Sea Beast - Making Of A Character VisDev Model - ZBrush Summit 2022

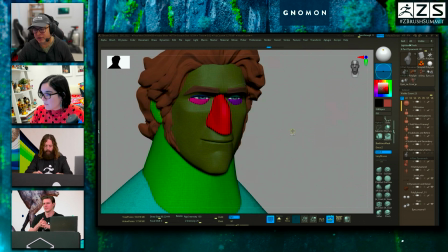It's easy to maintain and manage. um but uh but later on these sculpts right here that or this one that you saw um
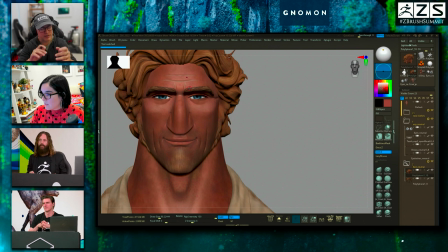i kind of z remeshed that uh that model at some point subdivided and you know did a little bit of sculpting a little bit of poly paint so just to
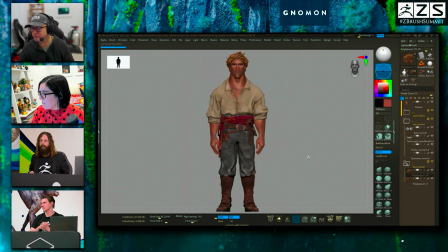give it uh a little bit more fidelity and stuff nice it looks fantastic you say that again yeah thank you no i mean you could say that again i will do it i will say it all day long it looks amazing seriously same with the clothing which We did have a clothing question,
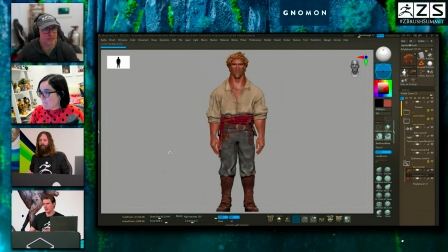but if you're going to be covering cloth at some point too, I'll let you go ahead and continue on because you guys have a lot to share.
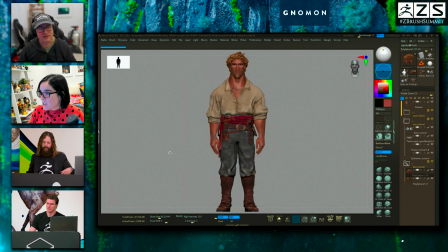And it's already fantastic. I'd love to pass it over to Leticia because she has some amazing stuff to share with Blue as well.
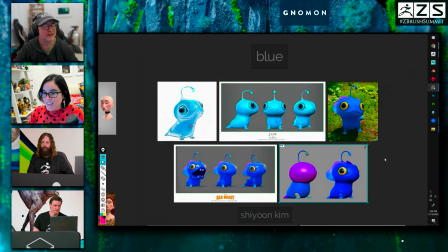So Leticia, man, go for it. Yeah. Thank you, Charlie. That was great.
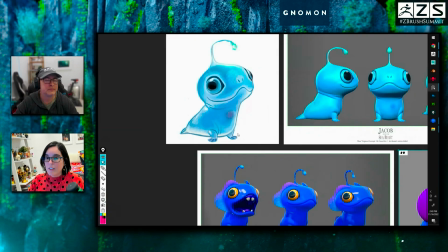Very much like what Charles said, like, you know, I'll get a concept, something like this.
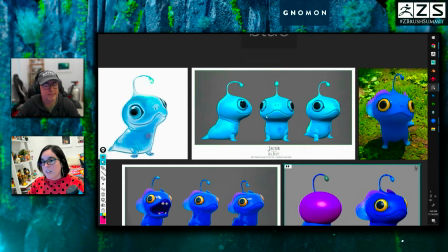And then just so you guys can see here, this was my first pass on it. you know and again like you put colors you do whatever you need to get the feeling of the character the thing i love about colors is that it's easier for you to keep looking for that feeling of
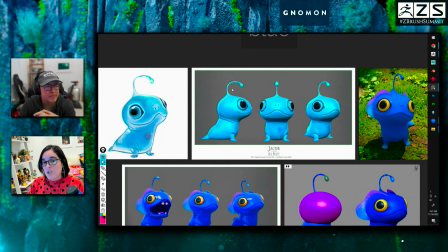the character instead of just seeing everything on gray shade or whatever so uh and then you can see here that there was a few pieces added
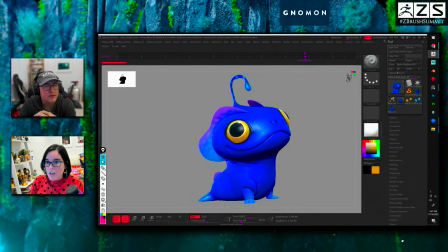but if i jump into zbrush um you can see this is blue
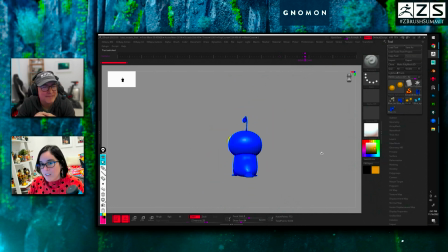right and and this is the block out i found my my first block out which was this one and basically just like what charles said like i'm really just focusing like i love this window here
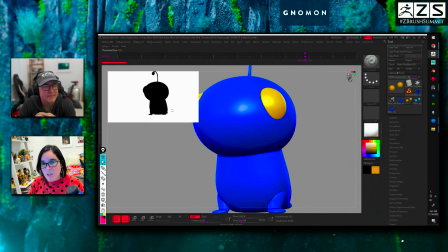uh the zbrush has now where if you click just click and drag you can make it bigger if you want to focus on some things but you can really see what's going
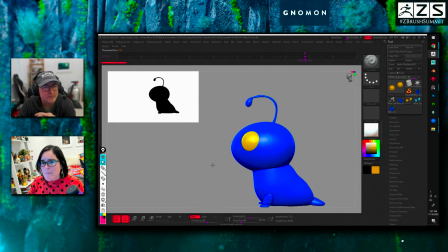on with the very basic simple silhouette a lot of cartoon stuff it's all about how shapes connect and and how sharp to soft transitions right we have a sharp transition here obviously this
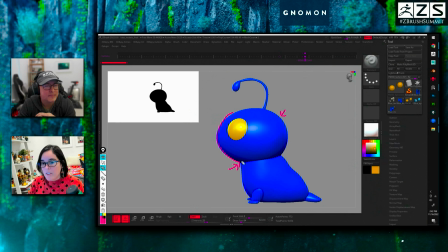is the block out but when i show the final model you know since he's a blob you're not going to find a lot of hard shapes right so So one thing I like to say is about soft versus hard,
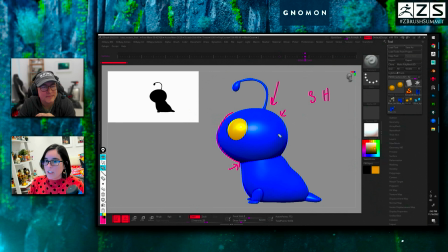which is get the feeling of who the character is and imagine the contrast is a very important word, contrast. It's a very important word of like, how do I play with soft and hard on this character to give the feeling of the character?
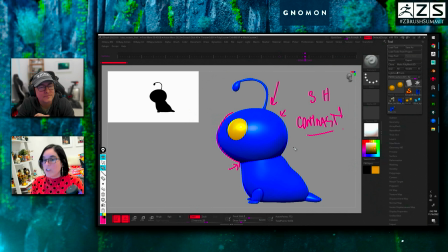So this one is obviously a very soft character. So if I would say contrast, I'm going to have much more towards soft and a little less hard shape. And if I go here to the final model to show it,
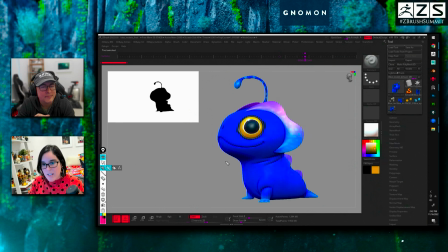you can see that hard edge I was having from my block out. It was like a hard place. No, no. Again, you got to really feel who the character is. And in this case, he's supposed to be very non-threatening.